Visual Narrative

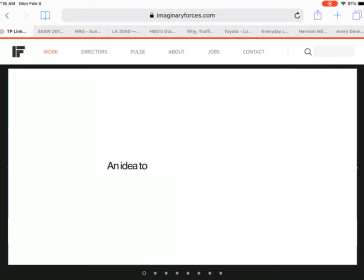[0:00]
Hi everyone, I'm Brenna Tressler and this is my visual narrative. So the first example I have is by Imaginary Forces,
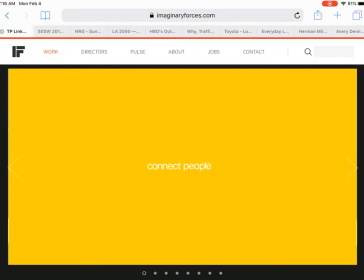[0:08]
and as you can see they're using words and data to show the meaning of their project,
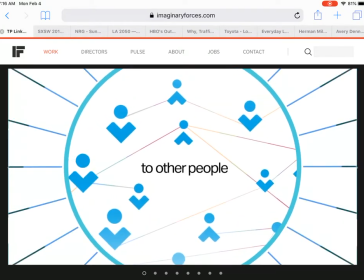[0:14]
and it's a very simple color scheme, and I think this would work well for what I would like to accomplish.
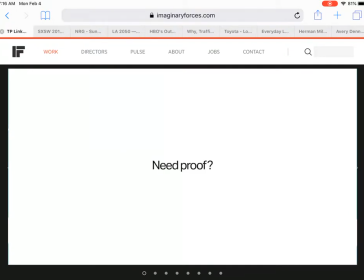[0:21]
So you can just see that everything is presented with very subtle images in the back and then mainly just words.
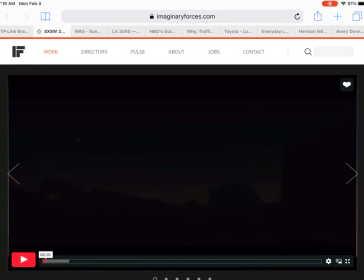[0:31]
So the next example I have is this one here, again by Imaginary Forces.
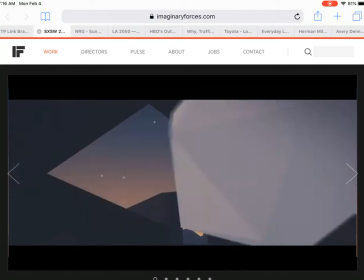[0:38]
And this one has a very subtle background and it creates depth without too much distraction,
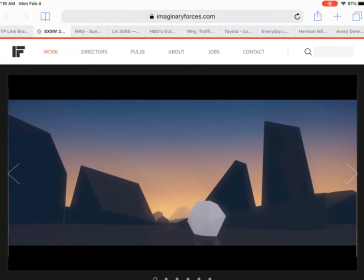[0:45]
and I think this would work well in my animation.
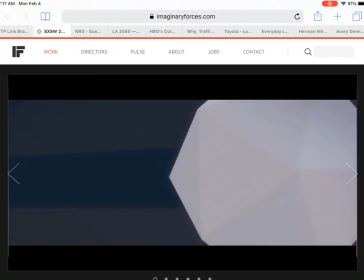[0:50]
So as you can see, there is a sense of depth, there's a foreground and a background, but it's not too busy.
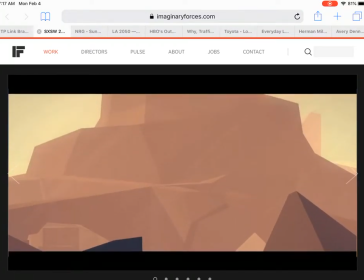[0:57]
Everything is very subtle with the colors, and you can see going back it gets lighter and lighter until it fades off into the sky.
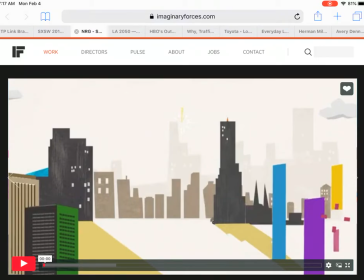[1:09]
My next example, you can see here,
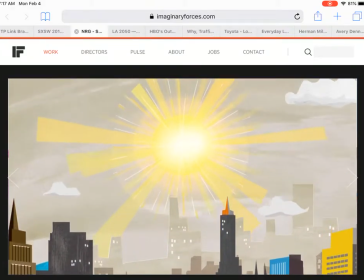[1:14]
this one uses a very consistent illustrative style and it has very subtle textures which I think are working very well.
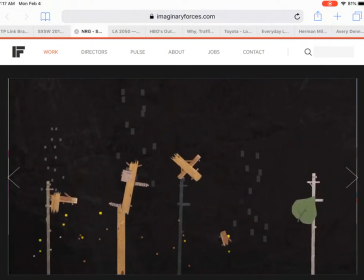[1:26]
So you can see, like, in the buildings and everything has a slight texture to it, and it's just giving it a little more life rather than just having flat color.
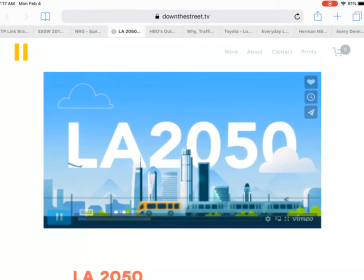[1:37]
My next example, so this one has a very interesting use of transitions.
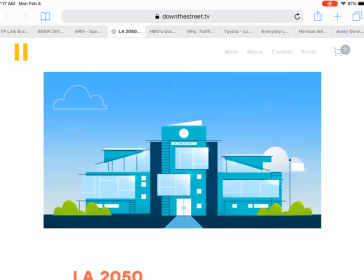[1:45]
They're very different from scene to scene, but yet they're very cohesive.
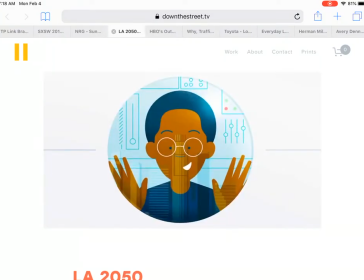[1:49]
Some of them slide down, other ones more of a folding action,
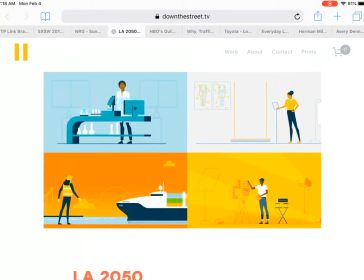[1:54]
and I think this works really well, and it's something I'd like to explore more in my animation.
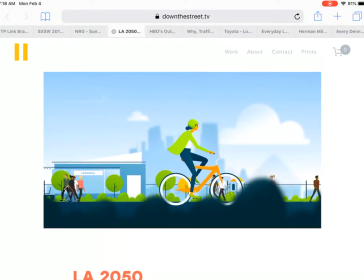[2:02]
As you can see, each one just carries you smoothly to the next scene. There's no harsh transitions anywhere in the animation.
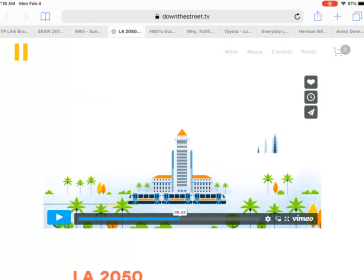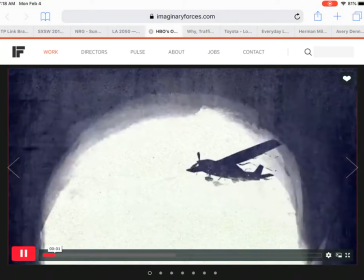[2:15]
So the next example I have is this one here,
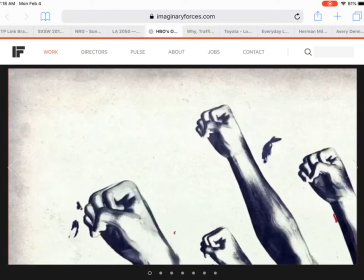[2:20]
and it has very bold imagery and it gives a very energetic and strong tone,
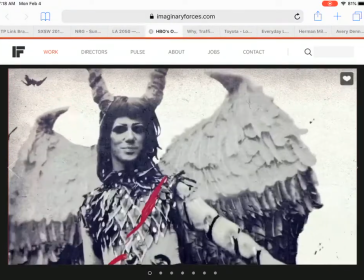[2:25]
and this can be seen especially with the fist in the air that it just went past. Here, play that again for you.
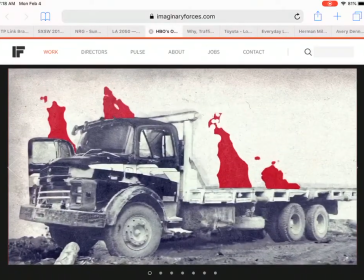[2:32]
Right here, and I think it works very well to just show the reds in
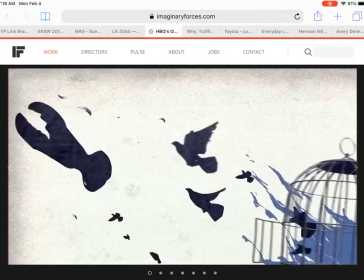[2:39]
setting the tone and the very bold images.
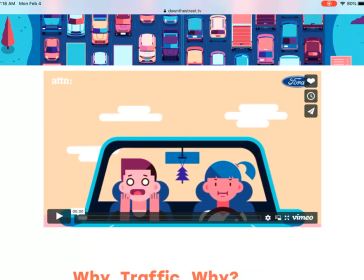[2:46]
This is my next example.
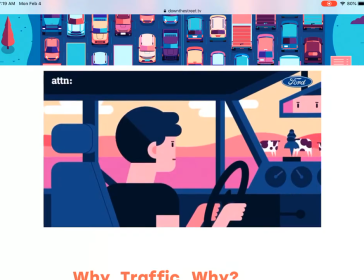[2:52]
This one is showing anger and annoyance through their illustrations,
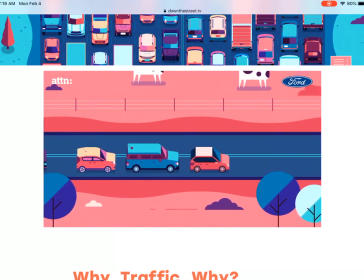[2:56]
and I think it's very interesting because it's still showing very bright colors, but it's not exactly a happy tone.
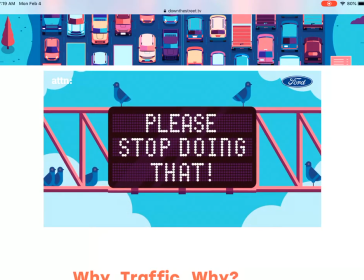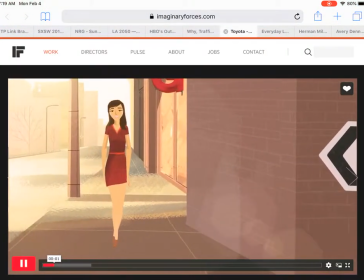[3:10]
So my next example, this one I think shows,
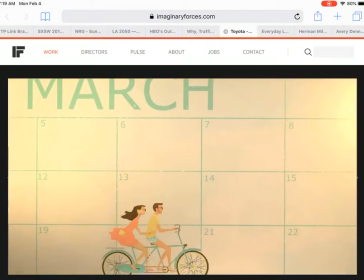[3:17]
has a very good use of zooms throughout the animation just to create drama and kind
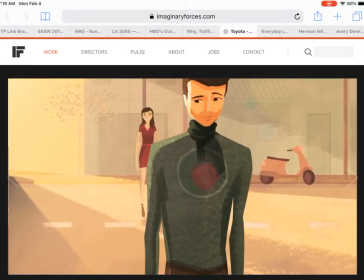[3:23]
of transition you through every piece of action while still connecting it to the last and to the next.
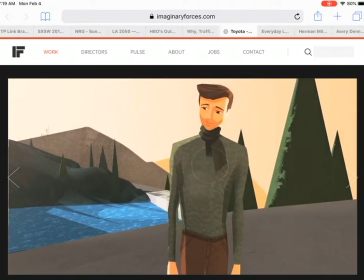[3:31]
So as you can see here, it zooms in and then zooms back out to take him into the next scene.
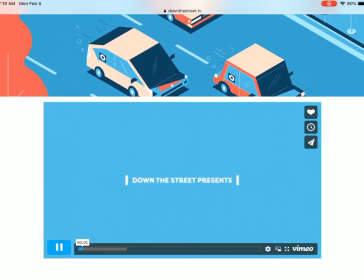[3:40]
So this is my next example. This one is from Down the Street TV.
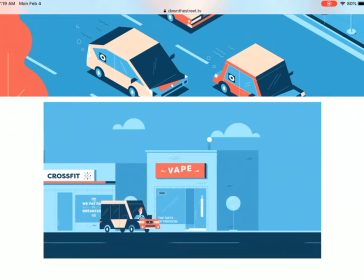[3:47]
So this one is presenting problems in everyday life, and it uses LA.
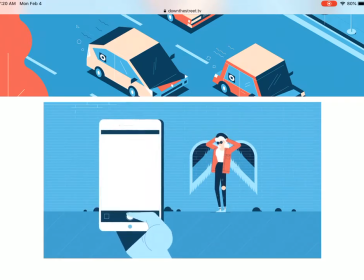[3:55]
So it's again a very